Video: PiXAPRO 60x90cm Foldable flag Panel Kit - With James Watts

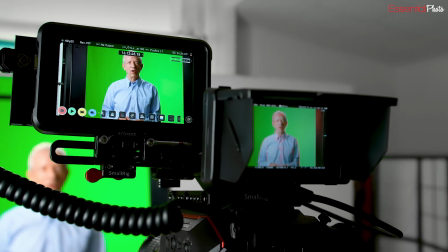(0:08)
As camera operators, directors of photography, videographers and photographers,
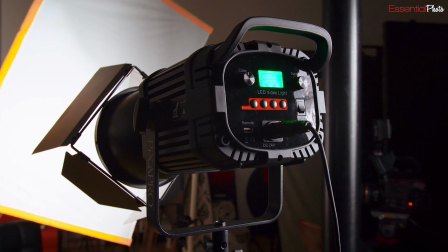(0:13)
our number one priority every single time when we're working is to control lighting.
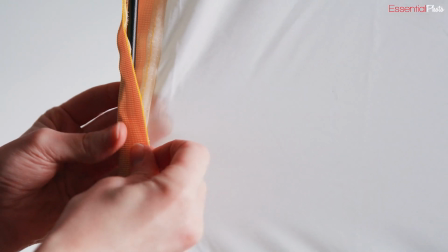(0:21)
To control it in a way that is flattering to the subject we are shooting. My name is James Watts and I am a corporate camera operator and video editor. And as such, the main bread and butter of what I do is interviews.
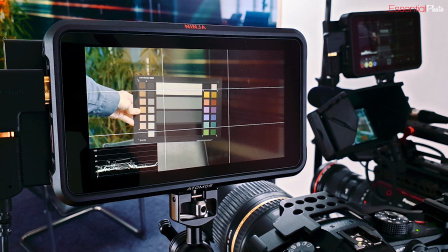(0:36)
I shoot an awful lot of interviews. My go-to for filming interviews is normally a 90cm deep parabolic softbox. But there is a really strong argument to use flags, diffusion panels and reflectors when it comes to shooting interviews.
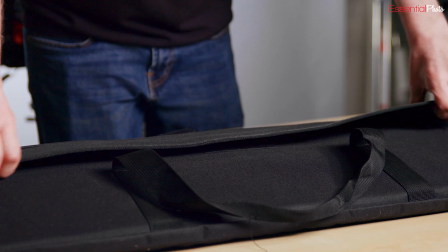(0:52)
The flag kit from PiXAPRO contains everything that you need to be able to light a shot, specifically to light an interview.
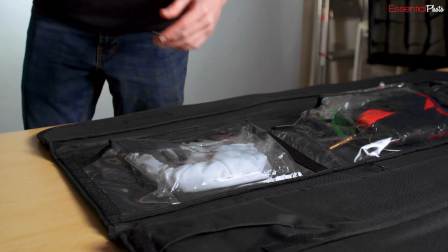(1:03)
In the convenient carry case, you get a 1-stop and 2-stop diffusion flag.
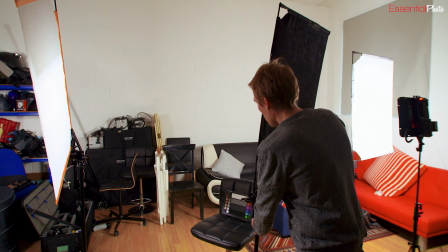(1:08)
You get a black flag so that you can cut light entirely,
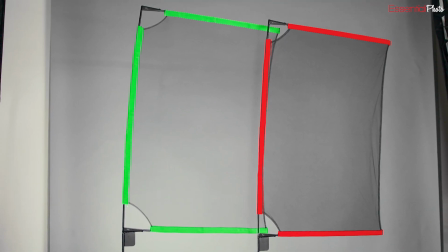(1:12)
and you get a 1/2 stop and a 1/4 stop net, just to be able to diffuse that light a little bit more,
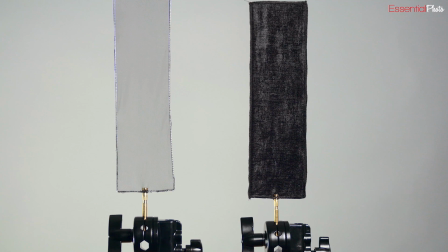(1:18)
say if there's a really harsh highlight going on. You'll also get some smaller flags in there as well, for those really nitty-gritty product shots.
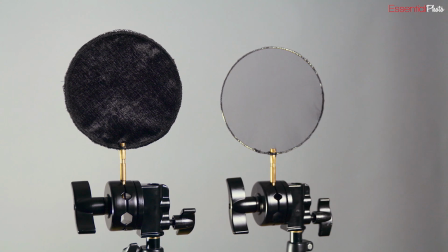(1:26)
These nets and flags are really simple to put together. Simply stretch them over the metal bars, and then at the back there's a Velcro slat, again which you just fold over, tighten it all down, and then you have a really nice rigid frame for your net and your flag.
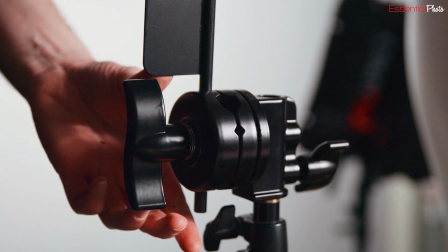(1:42)
Then, to mount it to your light stand, simply just use a grip head and off you go.
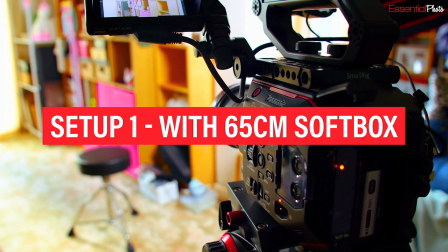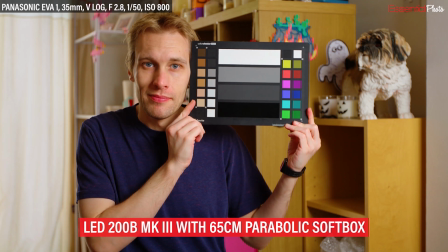(1:55)
In this first setup, I'm using the 200B Mark III through a 65cm parabolic softbox.
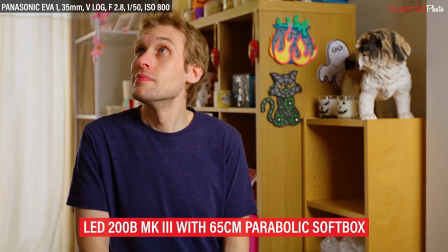(2:03)
Now this is absolutely fine for most interviews, but now with the addition of the 2-stop flag,
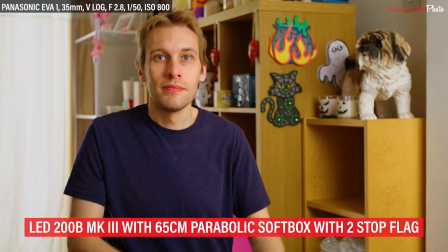(2:10)
the light hitting the subject now has 4 stops of diffusion, and this smooths out the key light even more.
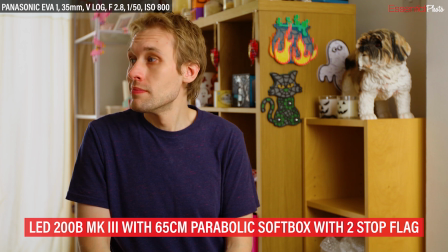(2:17)
You do need quite a bit of output here, and in doing this I took the brightness from 40% to 60% on the 200B.
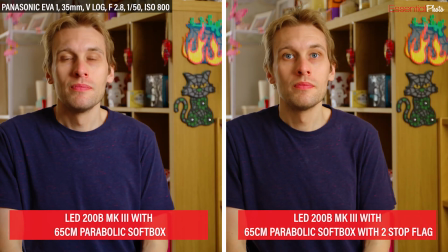(2:25)
This was to maintain the same exposure as with just the softbox.
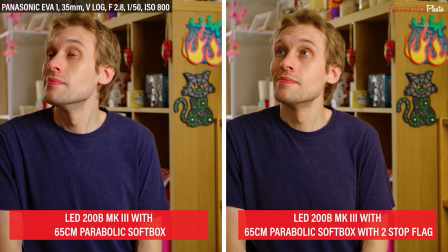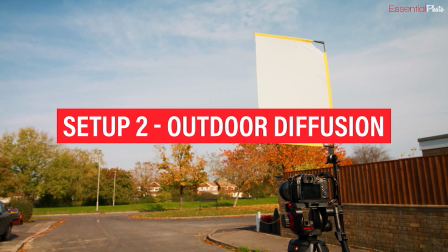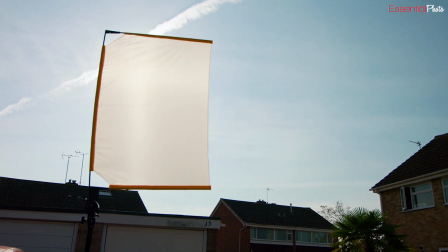(2:43)
The second setup, I used the flag as a diffusion panel outside when the sun is shining on the talent.
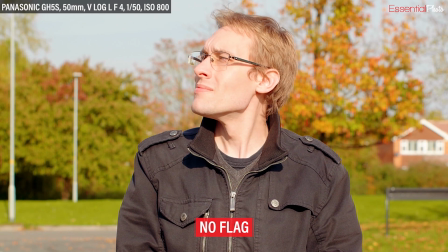(2:52)
Normally I would try to backlight this,
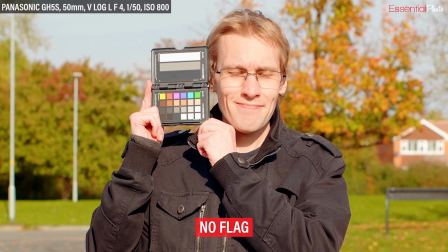(2:54)
but sometimes you just don't have a choice with the location you're in and you need to diffuse the incoming sun.
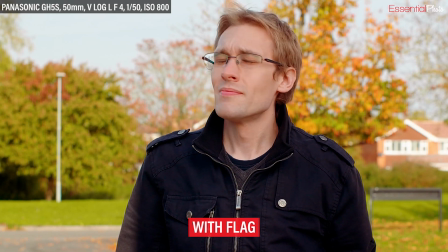(3:03)
The 2-stop panel is really helping to diffuse the light, but be aware you must sandbag your light so as to prevent it from falling over.
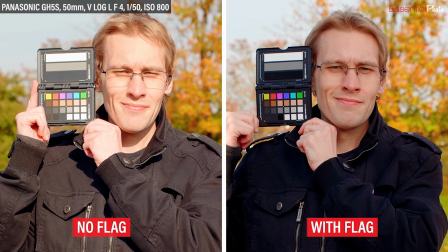(3:12)
An even better solution is to have an assistant hold the stand as well as have a sandbag.
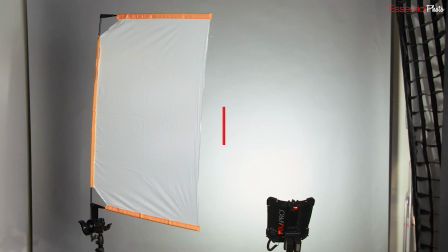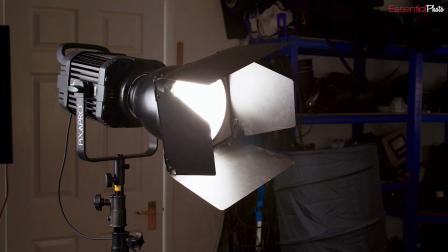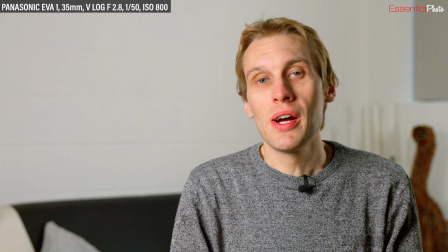(3:29)
This is the look of the majority of my corporate interviews, with my key light at 8 o'clock.
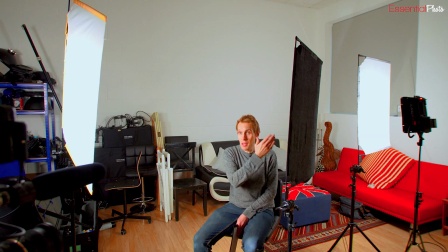(3:35)
I've got negative fill here at 3 o'clock, and I've got a backlight / 3/4 backlight at about 2 o'clock,
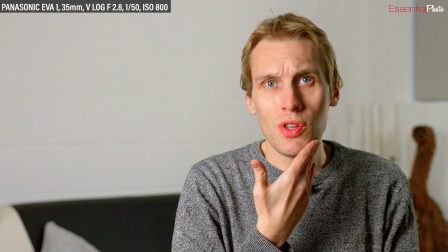(3:42)
which is giving me a little bit of definition on the face, but at the same time it's lighting the background.
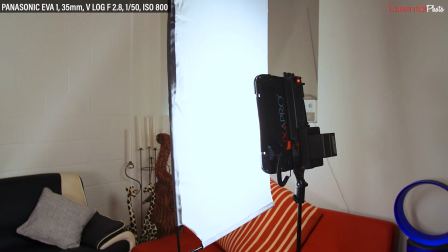(3:47)
But on there I've got a 1-stop flag, which is just cooling the background down just a little bit so it's not too overexposed.
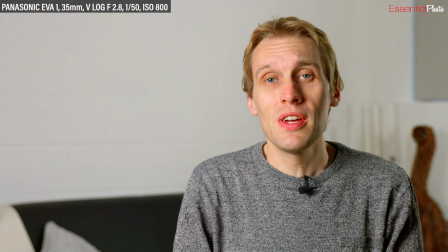(3:56)
And what I mean by that is that the focus of this is the person in the frame.
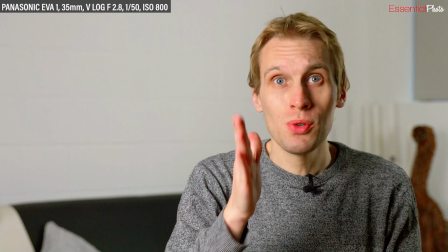(4:02)
It's not the background, it's nothing else. Your eye is drawn straight to the interview subject, and that is the most important thing.